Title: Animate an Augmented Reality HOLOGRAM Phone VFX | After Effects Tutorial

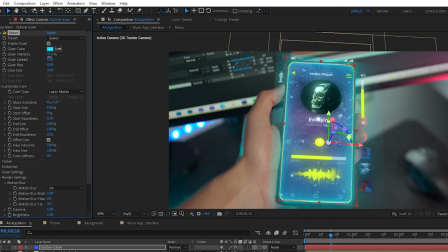20:33 Let's bring the glow intensity down to 30%, decrease the glow spread so it no longer reaches the layer edges, and let's also decrease the core size to make it a bit thinner.
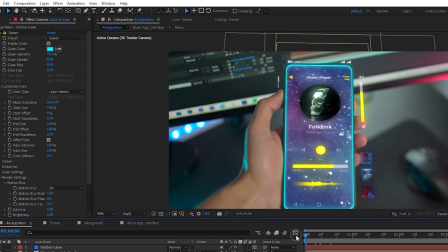20:46 Much better like this.
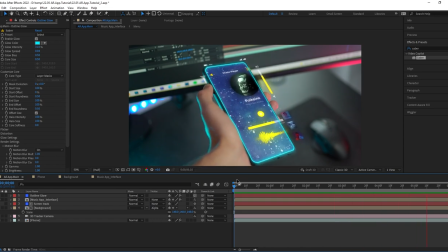20:47 I think this outline is a really cool extra touch, and it also helps with hiding any remaining masking imperfections around the screen.
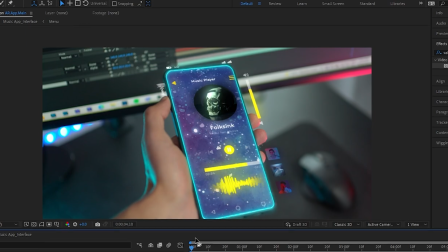20:56 Looking at this preview, it appears to me that one of the star layers in the background can be pushed in a bit more, further from our view.
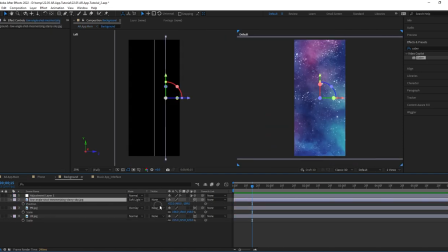21:03 So let's go to the background composition and change the Z position value to something greater than 0.
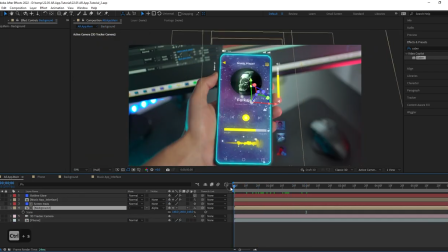21:10 Let's have a look. Okay, perfect. Now it's pretty obvious that the depth of field in our original footage is pretty shallow,
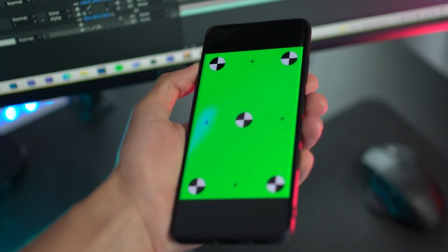21:18 and as my hands move, some parts of the phone become out of focus.
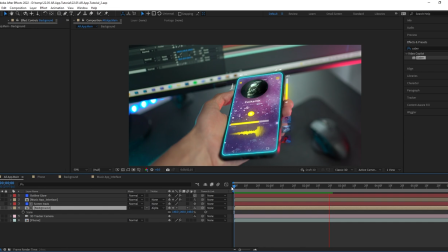21:23 So applying the same thing on the digital interface would make things even more realistic and interesting.
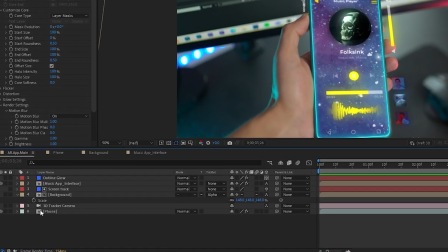21:29 All we have to do to achieve that is open up the camera properties and look for depth of field.
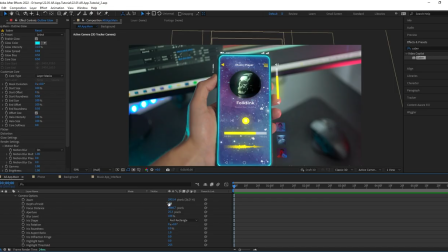21:36 It's off by default, so switch that on. There isn't any noticeable difference now, so increase the aperture to 50 or so and the blur level to 430. Please keep in mind that you might have to use different values in your project,
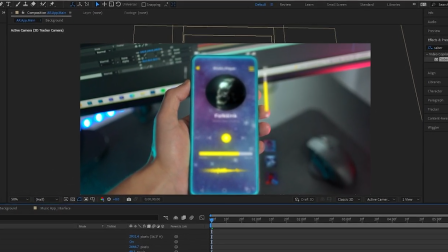21:51 so play around with the settings until you achieve a blur level that's quite similar to what you have in your real footage.
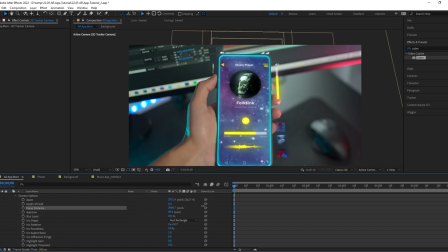21:58 And finally, let's shift the focus distance till the interface is sharp again, or in other words, back in focus.
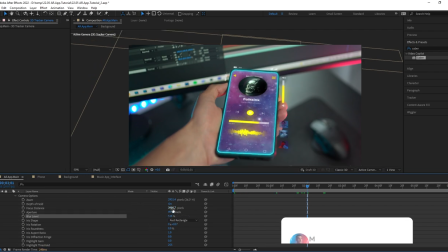22:06 As you can see now, especially at this angle, we've replicated the depth of field on this interface as well,
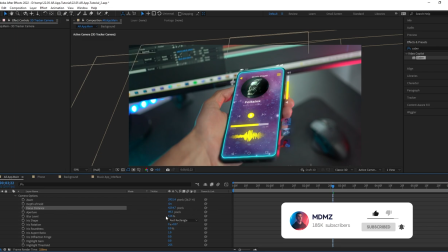22:12 which helps with blending both reality and digital interface in a much more convincing way.
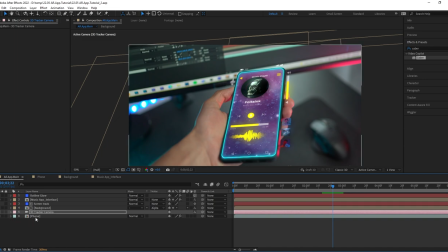22:18 Once you're done with that, select the phone footage, add a brightness and contrast effect. Let's increase both brightness and contrast up. At this stage, we can do some color grading and give the scene a bit of a cinematic look.
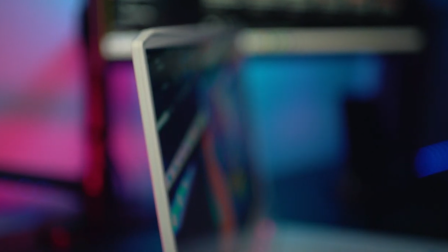22:32 And speaking of color grading, the Concept D7 comes with a 4K narrow bezel display that features integrated color correction.
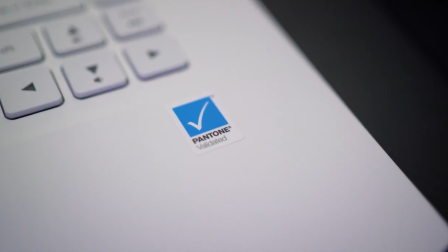22:40 The display is Pantone validated, which ensures that it provides true-to-life colors.
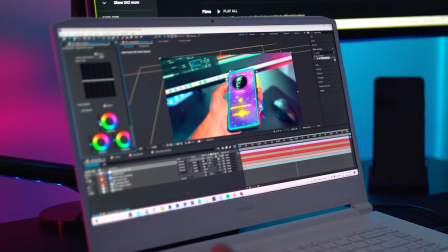22:45 Color accuracy is essential for many professionals working in the creative field, so this really sets the laptop apart from many of its competitors.
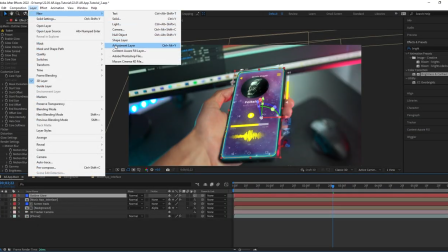22:54 Back to the tutorial, let's add a new adjustment layer. Under Effects tab, look for Lumetri.
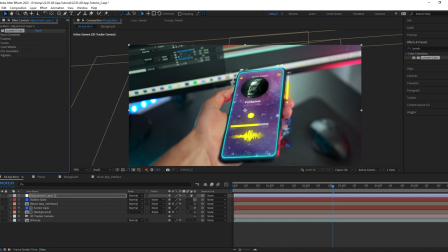23:00 Now clearly color grading is not the main focus of this tutorial, so I'm gonna do some quick tweaking here to keep things simple. You can always copy my settings, but if you're using another clip that was shot in different conditions, I advise you to go with the adjustments that work best for your scenario,
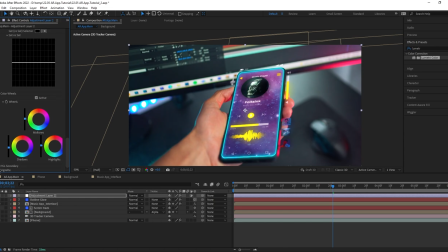23:17 and don't be afraid to experiment in order to achieve the look you have in mind and develop your signature style.
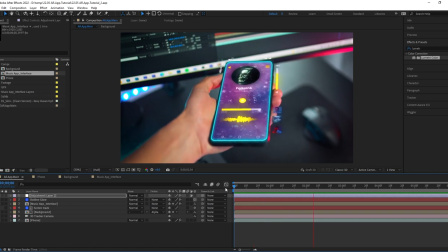23:24 I hope you guys enjoyed this video and learned at least one new technique today.
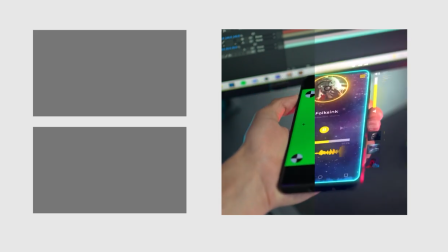23:28 If you did and would like to take your hologram and AR related skills even further, check this video out. Otherwise, here's another After Effects tutorial that you might find useful. Don't forget to subscribe so you don't miss out on future videos.
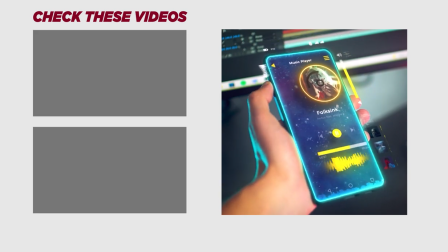23:42 Other than that, stay safe, make sure you follow your passion, and I'll see you guys in the next video.
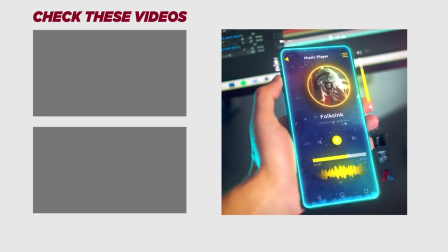23:48 Peace.